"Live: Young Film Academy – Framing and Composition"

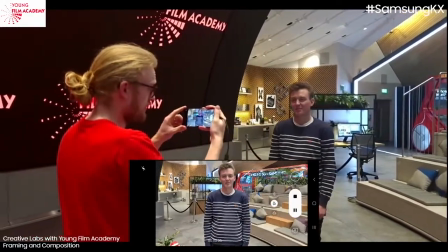278s
So if you sort of moved, you don't have to move, but if you were to move or you were to have a fight with someone,
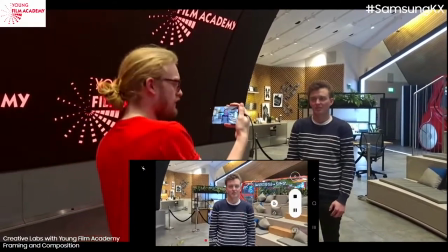283s
this would be a great shot because I can see more detail of you and you've got room to move around.
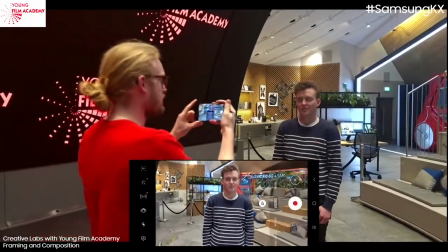290s
Great, so that's our mid shot. And then our And our close up would be head and shoulders like this.
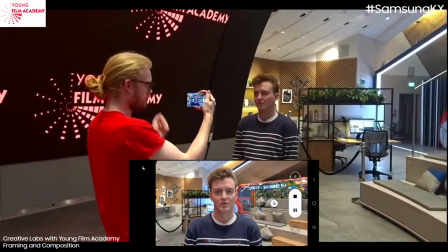295s
So that's our close up, perfect. Now, if you don't mind staying there for one moment, Sam, because one thing we're gonna do, we're gonna go into our settings on our phone. So we're gonna go into settings. And our first tip for composition and framing is to turn on what's called the grid lines, which is essentially gonna implement what's called the rule of thirds. Now I was doing it just effortlessly without even trying, but I would recommend turning on grid lines on your phone whether you're taking videos, whether you're taking photos. In fact, a lot of this is actually transferable to photography as well as videography. Now we can see that we've got these lines on and you might be thinking, what are those? Well, these are essentially allowing us to line things up with them to give them more significance and importance. You might think, if I'm filming something, I'm just going to put Sam in the center.
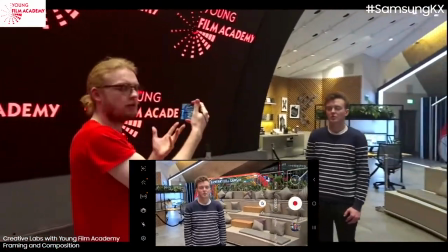348s
Great, yep, you can do. But lining someone up with one of the lines actually draws the eye to it far more.
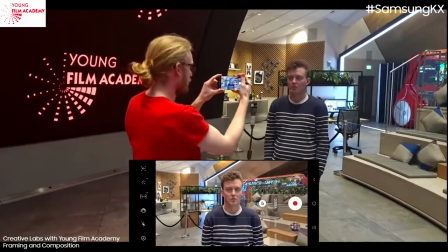355s
Now, I did film Sam for the center frame. However, for the close-up, I was actually lining his eyes up, you can see, with the upper third line.
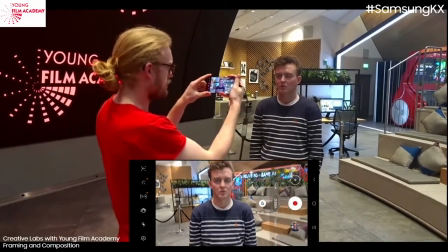362s
So the eyes are drawn to there. If we were to go the other way, too low, the eyes are just too close to the top of the frame.
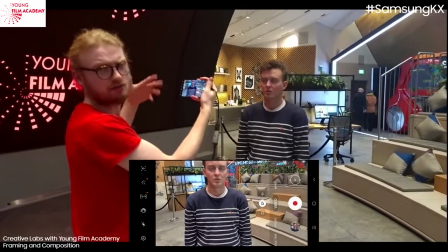369s
So you lose the impact. And suddenly, it feels like a shot of Sam's neck rather than a shot of Sam's eyes.
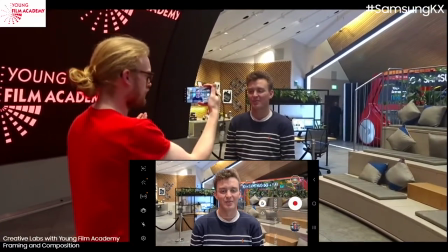376s
So that's where you sort of want the eyes. So it's head and shoulders like that.
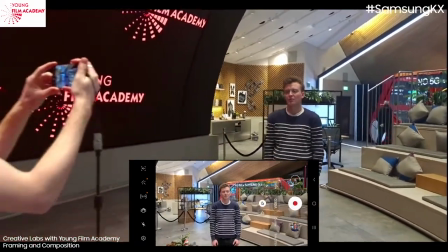379s
And again, if we come back out to a medium, so you can see, again, Sam's eyes are sort of on that line.
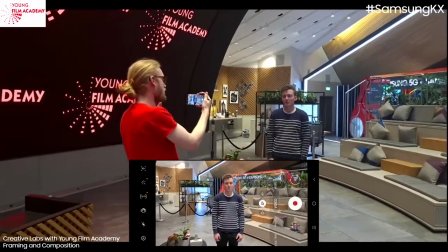386s
There's a nice amount of headroom, but that line is really drawing us in,
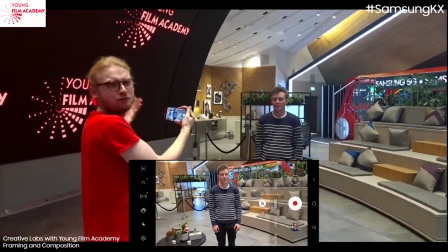391s
because the eyes are the window to the soul, and films are about people, generally speaking, unless it's a Pixar movie.
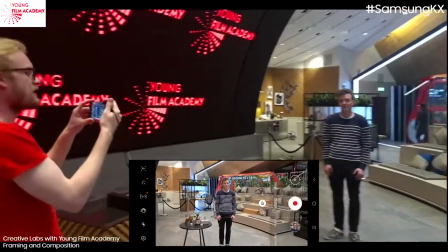397s
But even most of those characters have eyes. And then again in the wide, same things apply.
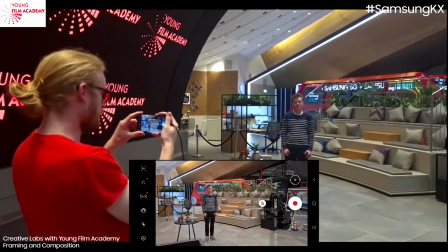404s
But then you can also get a bit more creative and line him up with, say, one of the third lines over here, which is great.
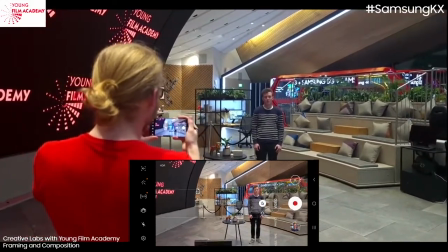411s
Oh, there's a lot of BTS there. Which, this is also very interesting.
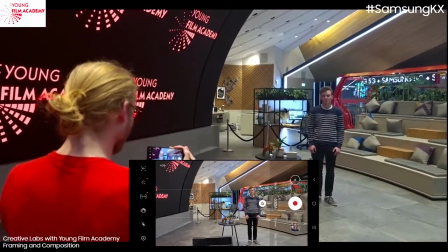416s
You can see I'm also trying to use the lower line to sort of line up with the table as well to sort of draw attention to that. So there you go. So, Sam, that's perfect for now. Thank you so much for your help there. So there you go. So that's our first step in the composition and framing train, which is essentially frame sizes and using those rule of thirds, really using them to line things up. This also applies to horizons as well. If you've ever tried to take that stunning sunset beach shot and you're like, oh, it doesn't look quite as good as it does in the movies and stuff like that, that's because the horizon line actually, when you see it in photographs, is very rarely in the middle. It has far more power, be it sitting on the lower or upper third. And we can demonstrate it actually with this little scene here. At the moment, this is just in sort of a random configment.
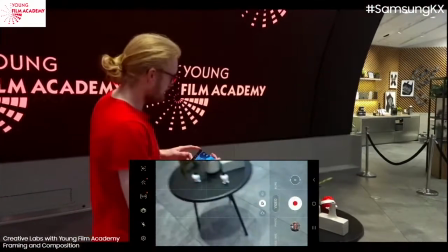467s
So this is my little set that I built earlier, which doesn't have too much going on here.
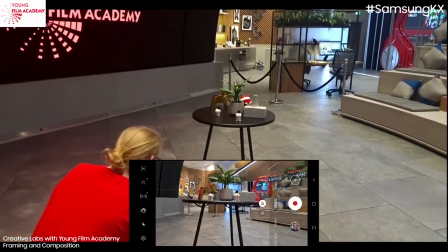474s
But, you know, if we were to just sort of stick that in the middle, yeah, it's whatever. But if we were to sort of line it up with the bottom one, here we go.
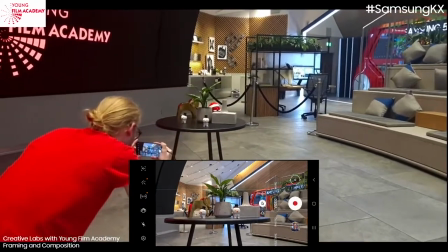482s
So we're going to use that to sort of empower the table, you see, which is going to give it far more, far more impact.
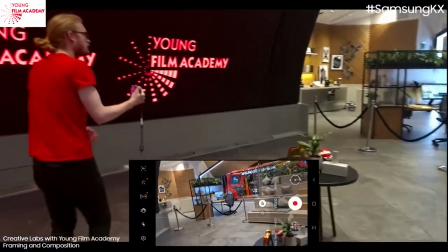491s
And you can do it with lots of things as well, so maybe we're gonna poke through here We're gonna look at this 5g bus, which is very exciting.
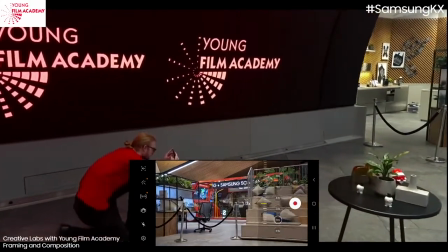498s
I'm gonna zoom in a little bit
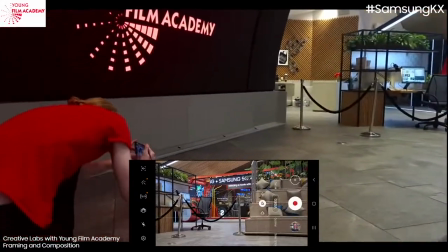502s
That using that lower third line is just gonna be a far more interesting frame and I can also I can line up this third line on the right here
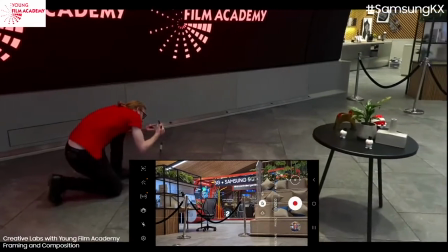511s
with sort of the edge of This seating area here.
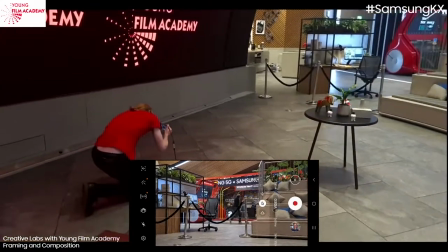515s
So suddenly things are starting to line up and it's just giving the frame far more sort of power on screen.
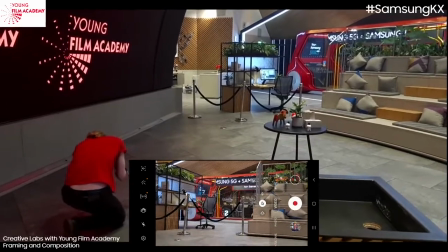522s
If we can try and get something else lining up, that would be great.